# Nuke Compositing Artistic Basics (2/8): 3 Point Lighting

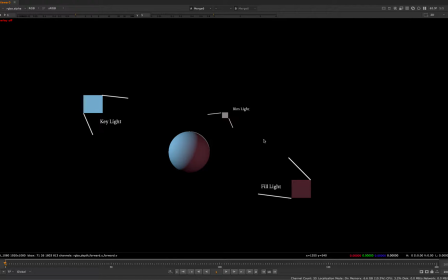0s
Okay guys, so this is going to be a really quick overview of the concept of three-point lighting. So if you come from a photography background or lighting background, this is going to be very simple for you and you could probably almost skip it. But I'm just going to quickly explain it for those who are not familiar with a basic three-point
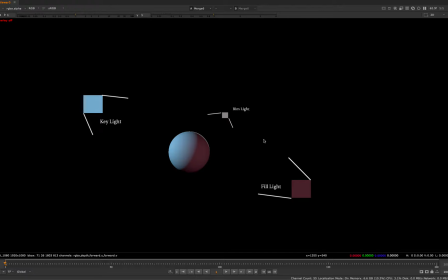16s
light setup because I'm going to be using these terms while I'm compositing CG. So these are the terms, three-point lighting is just kind of a standard lighting setup that people use that typically looks pretty good but it's also
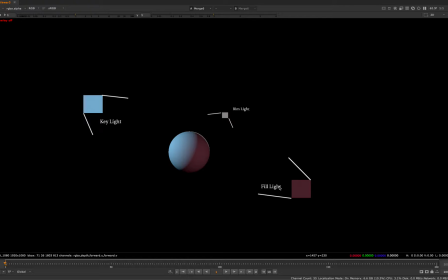33s
it refers to the main light sources in the scene so if we have three main light sources this is kind of what the standard lighting setup would look like and our brightest front-facing light source would be our key light so this big blue light on the front of this ball we have a fill light
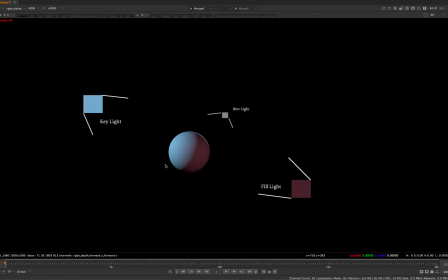52s
which is our kind of secondary shadow filling lighting this could also be light that's bouncing off of the ground so it doesn't necessarily have to be a light for example if the key light is a Sun and there's a gravel ground underneath some of the
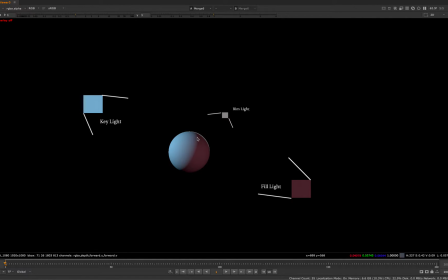71s
light will bounce off the gravel and create a fill so if we're talking about fill light we might not actually be talking about a light but rather just to fill the light filling the shadows and then we also have a rim light which is just a light that's usually behind the surface and it creates a little bit of a highlight and
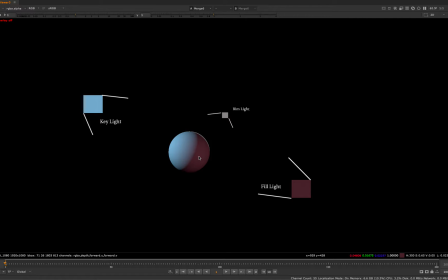87s
silhouettes our object and usually looks pretty good so if you guys take a second open up Google images and type in three-point lighting you're gonna see really good examples of photography you know three-point lighting I can't use a lot of those pictures here because they are copyright but just take it Google
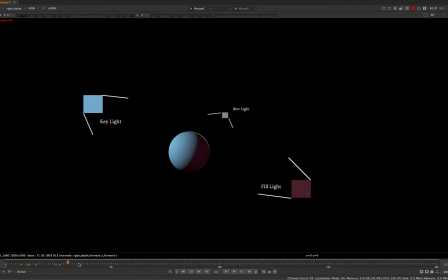104s
images three-point lighting check it out but this is so if for example if we take down the fill light you'll see that are we see a lot more shadow so if I'm talking in the composite say okay there's too much fill light in this area that's what I'm talking about
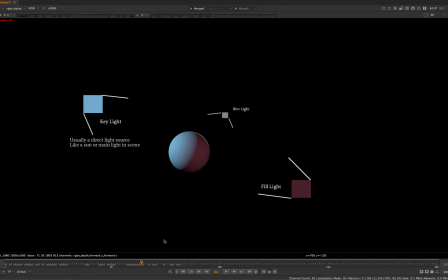120s
or if I'm saying there's two let's bring up the key if you hear me say the term let's bring up the key or bring up the key light that's what we're talking about we're talking about the main light which is usually direct light source like I said and then we
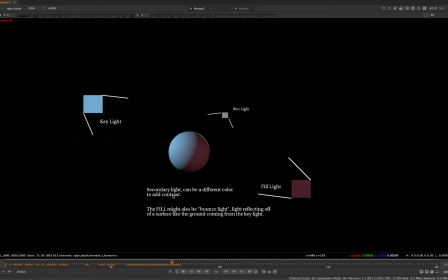137s
also have you know the secondary light feel like just going through these captions I made sometimes they're different colors you know you can see I made this one of blue and kind of red just add some color contrast which adds a little bit of interest really depends on the scene depends what's being filmed if we're trying to create
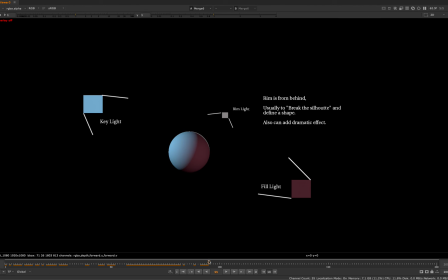153s
a mood or something and then our rim light so it's kind of what I just said so that's really just a basics three-point lighting so if you hear me saying those terms that is what we're talking about